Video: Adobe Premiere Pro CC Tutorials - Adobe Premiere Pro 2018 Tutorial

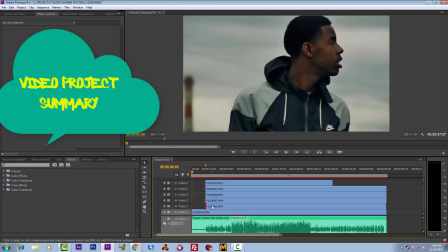[4:02]
So you got a slow, loving, peaceful piano song, and you're showing flowers and birds and trees and water and birds flying and butterflies. You're not going to use abrupt edits. You're not going to use fast clips.
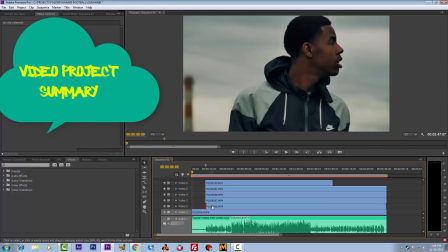[4:19]
You're going to realistically, you're going to use soft, slow fades, transitions, soft transitions, peaceful transitions. Sometimes you might cut, but it depends on the audio, and the more tutorials you watch, the more you'll understand.
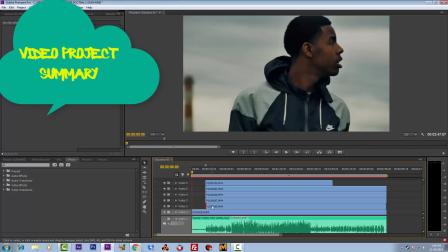[4:39]
I'll have you do homework assignments and watch other videos and things like that. So if you're doing a nice, smooth, slow R&B song,
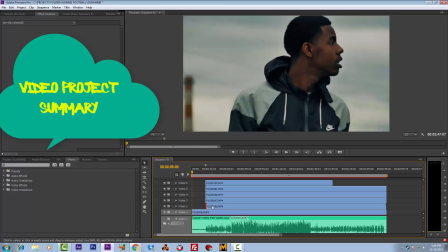[4:46]
the mood is candle lit, the scene is low light, just you're basically working with shadows, a lot of shadows with just a few
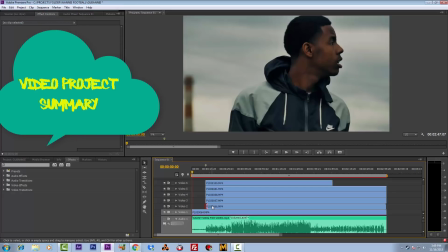[4:58]
parts illuminated, you know, like few body parts or maybe close-ups, so champagne, bubbling, candle. You're going to use slow fades, you know. Then you may have a medium, like this was, it's going to be kind of medium.
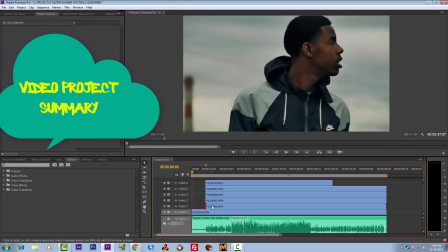[5:15]
So this can kind of work with fades or just cuts. But the tempo of the song is going to determine the speed of your cuts. So pretty much like a beat, you're going to almost kind of edit the video according to the beat, spirit, tempo, and vibe of the song. If I can put that all in a nutshell for you.
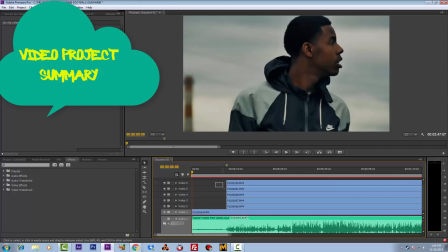[5:34]
You know I can't put nothing in a nutshell for y'all because you know I talk too much. So for the most part, that's how you would do it.
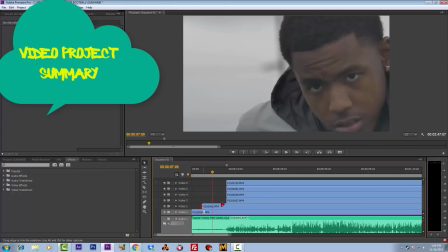[5:43]
All right. So with that in mind, we're going to go in here and attempt to start editing.
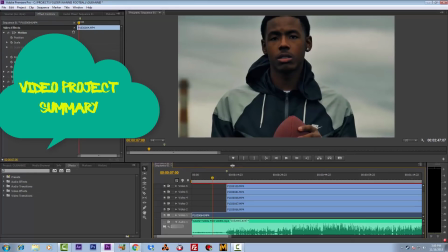[5:51]
Now what you're looking at right now is what I did. This is a just kind of a
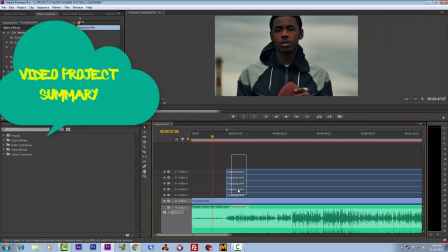[5:59]
pre-color grading and color correction, and I'm not going to
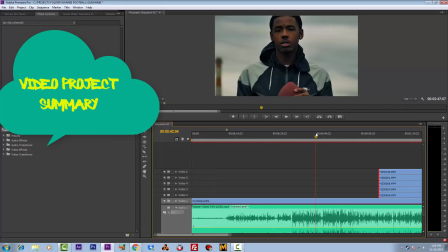[6:04]
tear you down with all of the ins and outs of that right now because that's a tutorial all in itself.
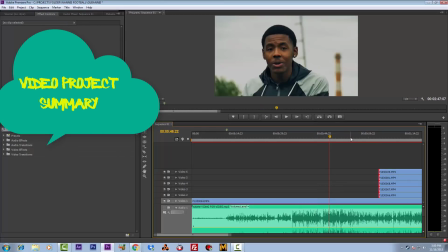[6:11]
A lot of times you just plug and play, you edit, and you give the video back to the client.
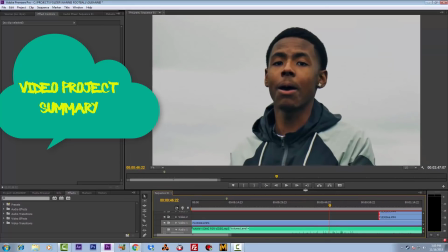[6:16]
This is much more advanced, so we'll definitely dig into this because you're a member, and that's what you know.
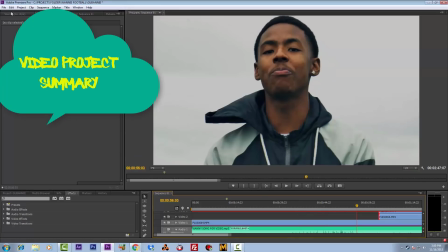[6:24]
That's what you're paying for. You're paying for it, you know, advanced knowledge.
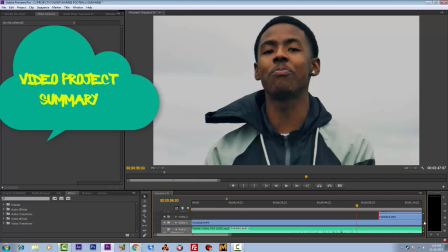[6:29]
But what I did was, sometimes I kind of do like a pre-color grade, pre-color correction,
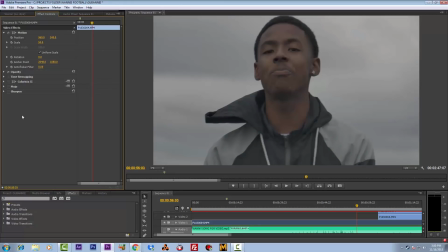[6:37]
and just if I can give it to you in a nutshell, this is raw coming straight from the camera. And this would be considered, I apply a colorista to it,
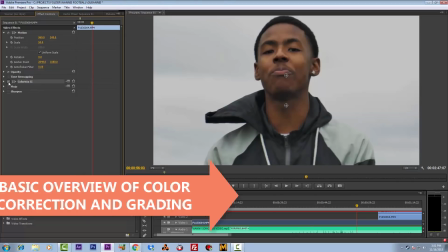[6:50]
that would be considered correction because this is obviously not the correct look.
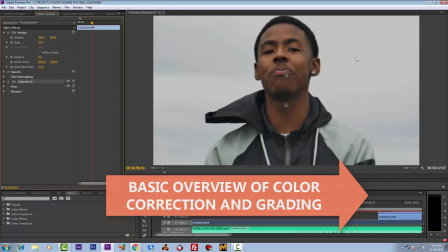[6:56]
So this will be considered correction. So that's me bringing back the hues, the saturations, the curves, you know, using these master tools here, using exposure, bringing the exposure up because it was underexposed, obviously.
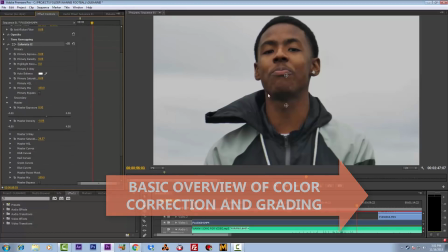[7:13]
Bringing the density up, bringing the saturation up so I can bring some color back to his skin. Some videos are oversaturated, some are under. It depends on what vibe I'm on. Right now I'm gonna kind of pump it up a little.
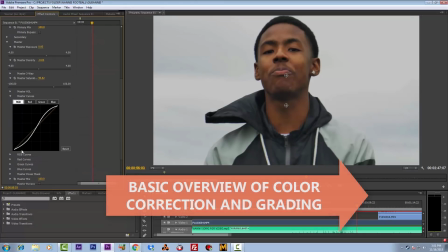[7:28]
And then curves, as you see we have the S curve, and they give it a film, you know, film stock use S curves.
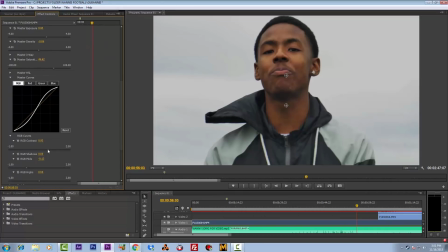[7:37]
So that's why they call it S curve. And what it does is it fades, shadows, and highlights the way film does. So it takes that edge off of that video look. So that's pretty much it there.
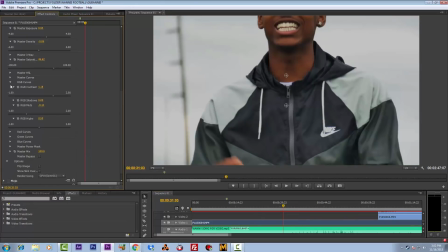[7:54]
We're gonna get back into this, and then of course I add that's correction, and then this will be considered grading. I add a mojo to it, and the mojo is like give it a film look.